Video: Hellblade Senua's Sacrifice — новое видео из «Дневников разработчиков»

She described them as happening all around her,
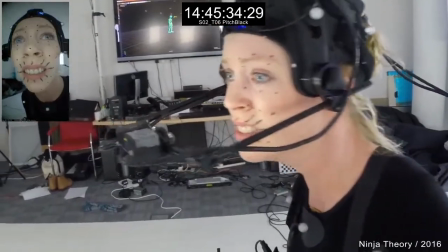4:14 as if they were sort of unclear or out of focus, and she was present during them.
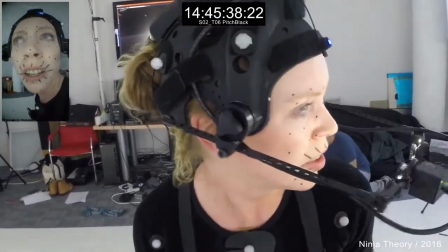4:20 Who's that?
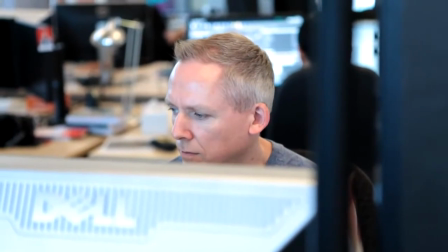4:23 So based on these descriptions, Mark went away and did some tests in Unreal to see if he could come up with a style for the flashbacks that
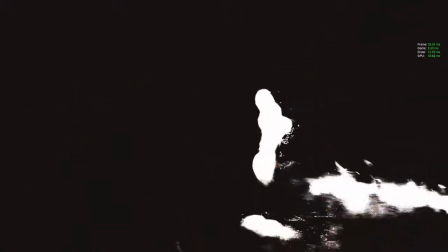4:31 represented these ideas, and we were pretty happy with the results.
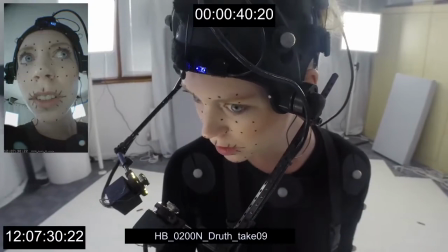4:39 After we shot everything, we picked one scene featuring Senua as a real-time CG character and Ruth,
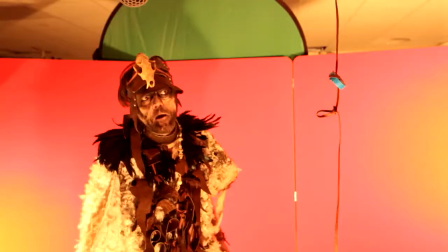4:46 played by Nick Bolton, as a green screen video to see if we could mix them and actually make them work.
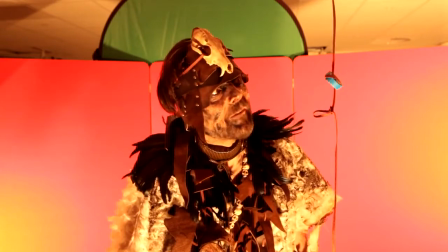4:52 It's a good habit to have in these dark times.
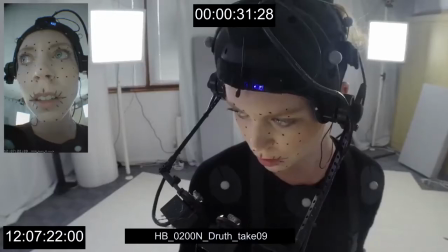4:55 So our challenge was to integrate the green screen video of Ruth into a scene that we had already captured featuring Melina. Ruth, is that you?
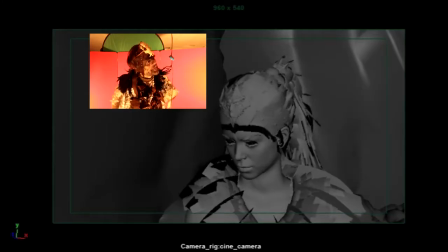5:04 We did this by first blocking out the timings for both performances in an edit so that they matched.
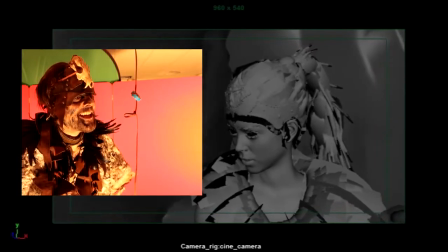5:11 Truth, is that you? For my tales of the Northmen, they call me Truth.
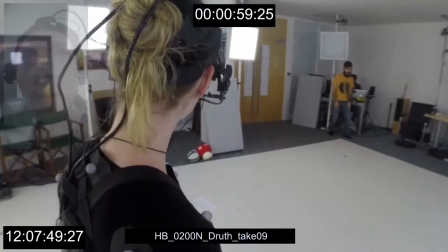5:19 Next, we had to make sure that the in-game camera matched exactly what we had shot during the live-action video shoot.
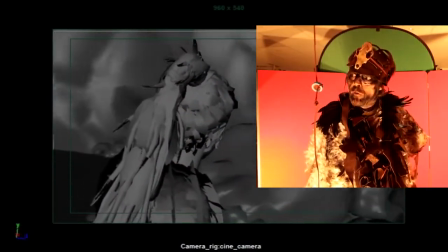5:28 Get you a vow to guide you in this life and the next.
The tricky part was then to apply post-processing effects so that the two characters felt like they were part of the same scene. So we applied the flashback post-processing effects first, making him go in and out of focus,
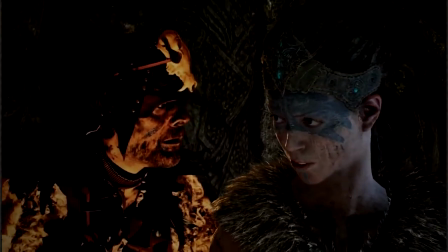5:45 blooming the image so that you wouldn't see any pixels, applying a light that affected both him and Senua in the same scene to help connect the two.
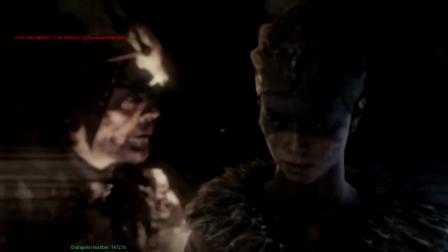5:55 Who are you? It's just a memory. Truth? Is that you?
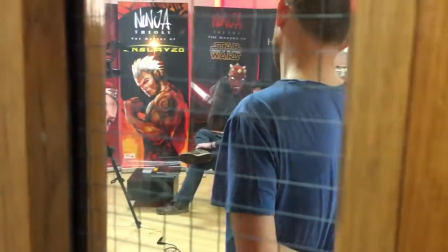6:01 The very next day, Game Informer actually turned up in the studio to do a feature on Hellblade.
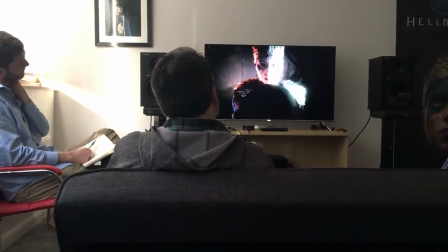6:06 And so I watched them play the game and I was waiting for this scene to come up and I was just hoping that they wouldn't notice that it was video.
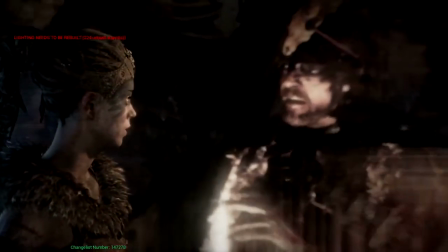6:14 I will tell you my stories of hell if I may walk with you.
They played through the game, they played past the scene. They didn't say anything, they carried on playing. It was only about 30 minutes later when they reached another scene featuring Drew's,
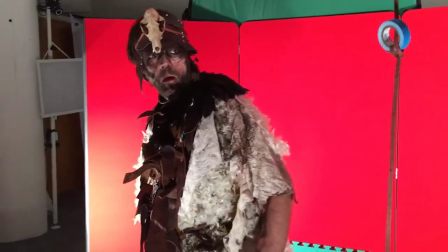6:33 this one that we hadn't post-processed and fixed, that they went, hang on a sec, is that video? It was only then that I felt like, wow, that was mission accomplished then. Boom.
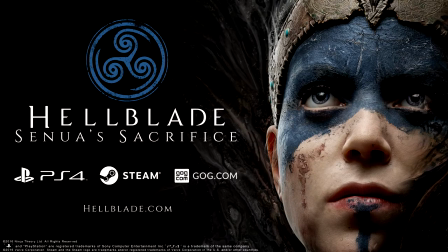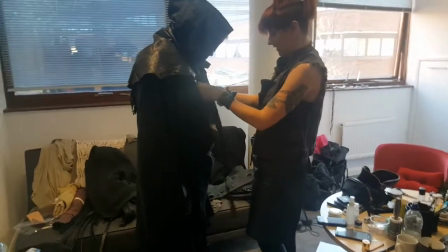6:57 You want to speak to your daddy?
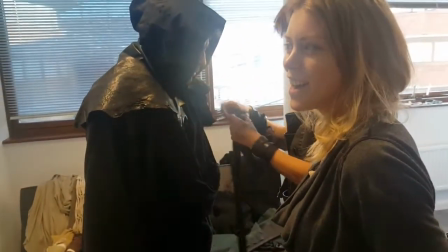7:02 Hi, Dad. Yeah.